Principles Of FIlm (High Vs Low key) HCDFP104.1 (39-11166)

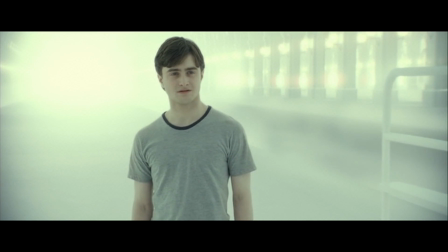9s
High key lighting can be defined by low contrast lighting, meaning that your shadows in your subject should be almost invisible.
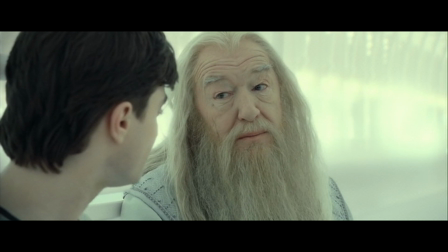17s
They should only be there to shape the face or the subjects. High key lighting is a very forgiving type of lighting.
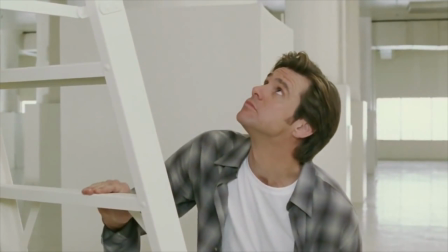25s
It usually involves the use of one bright light.
Yeah, kind of bright though.
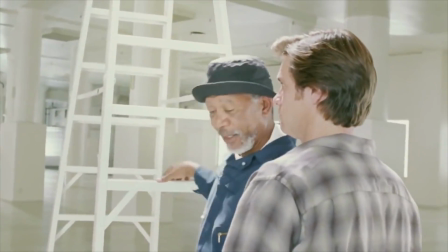32s
To light up the subject matter. Its goal as a high key light is to get as much detail as possible in the subject's face,
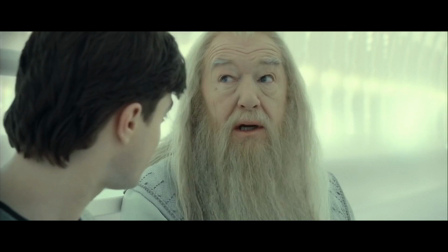41s
without blowing out the lights or crushing the darks.
I'll get around to it.
High key lighting usually lights up the whole face,
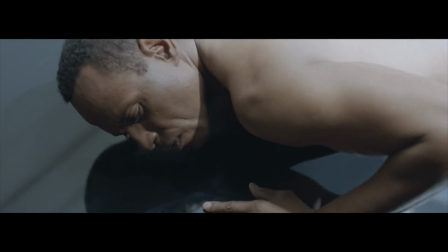48s
and the few shadows or darks that still exist are only about one stop darker than the neutral tones.
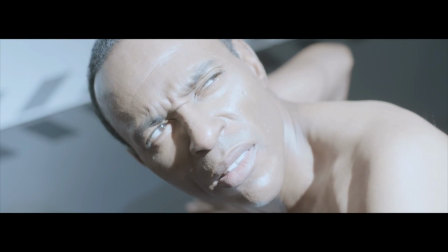56s
When I say high key lighting is very forgiving, I mean it will probably look good or acceptable in most filming environments.
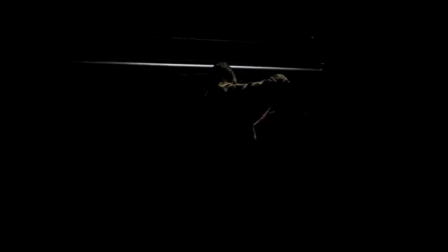63s
This is why a lot of documentary filmmakers like to use a big key light, as it is very quick and easy to set up and still looks relatively good.
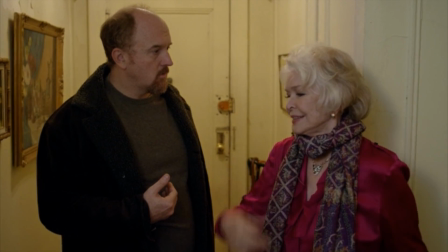72s
High key lighting is good for sitcoms because the subject matter is often moving around a lot,
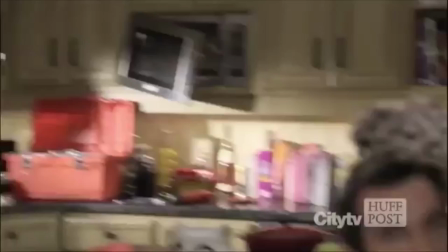79s
which makes it difficult to set up specific lighting every time the actor moves.
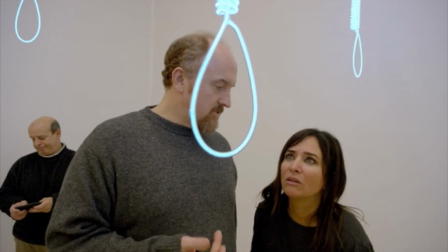84s
It's also a very cost-effective kind of lighting because it's so simple to set up.
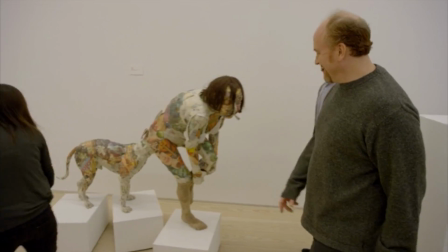90s
This is why series like to use high key lighting, because they produce a lot more shows, therefore the production cost must be lowered.
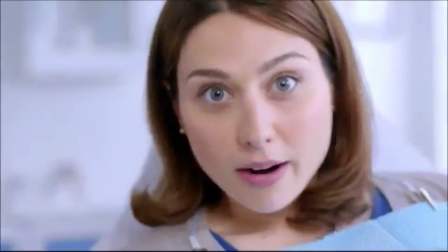97s
You often see this in TV commercials. High key lighting doesn't go into too much depth in terms of emotion, mood or tone.
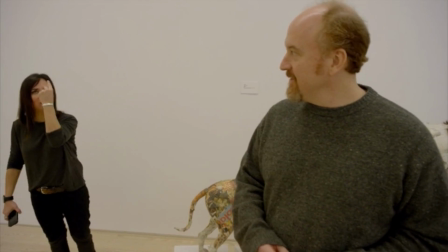105s
High key lighting is objective towards the audience, and it usually suggests a light-hearted mood.
This is rare.
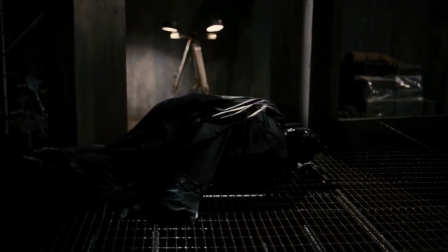116s
Low key lighting is the exact opposite to high key lighting. It's the yin to high key's yang.
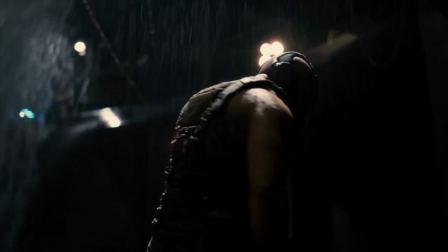122s
Low key lighting can often be defined by high contrast lighting, where light tones are very light and the dark tones are very dark.
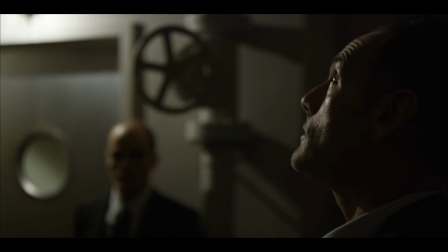130s Oh, you think darkness is your ally?
Just as the lights and tones are the opposite, the moods and emotions are too. Where high-key lighting usually plays on optimism and positive moods, low-key lighting plays on mysterious, dramatic, and sometimes very intense moods and emotions.
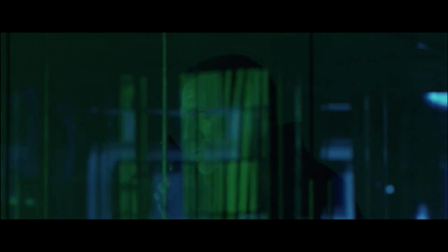149s
Low-key lighting is often used in more action or drama-based films or series,
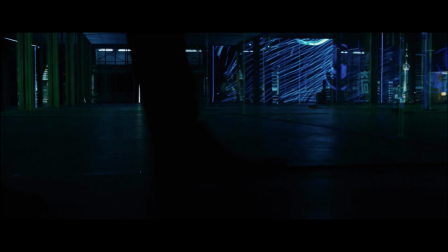155s
where the audience's emotions are very subjective towards the lighting.
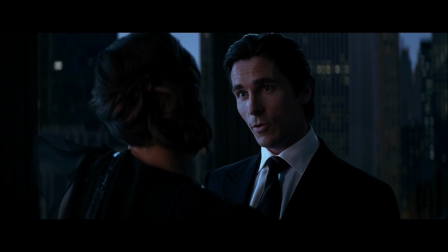160s
Low-key lighting has a much higher lighting ratio, 8:1.
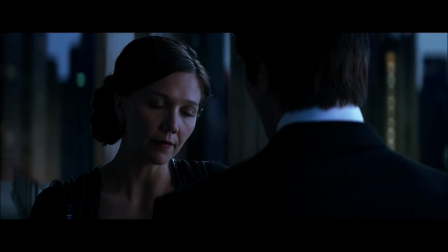165s
Meaning the lights and darks are very distinct, whereas high-key lighting will usually approach 1:1 or 2:1.
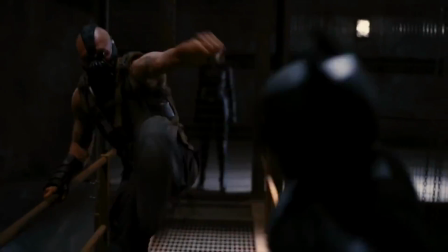173s
Using a high lighting ratio is great for high-intensity scenes,
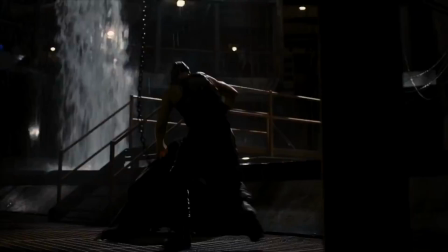178s
such as fight scenes, or scenes that involve very important discussions, like interrogations.
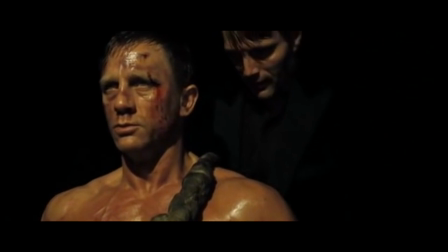185s Such a waste.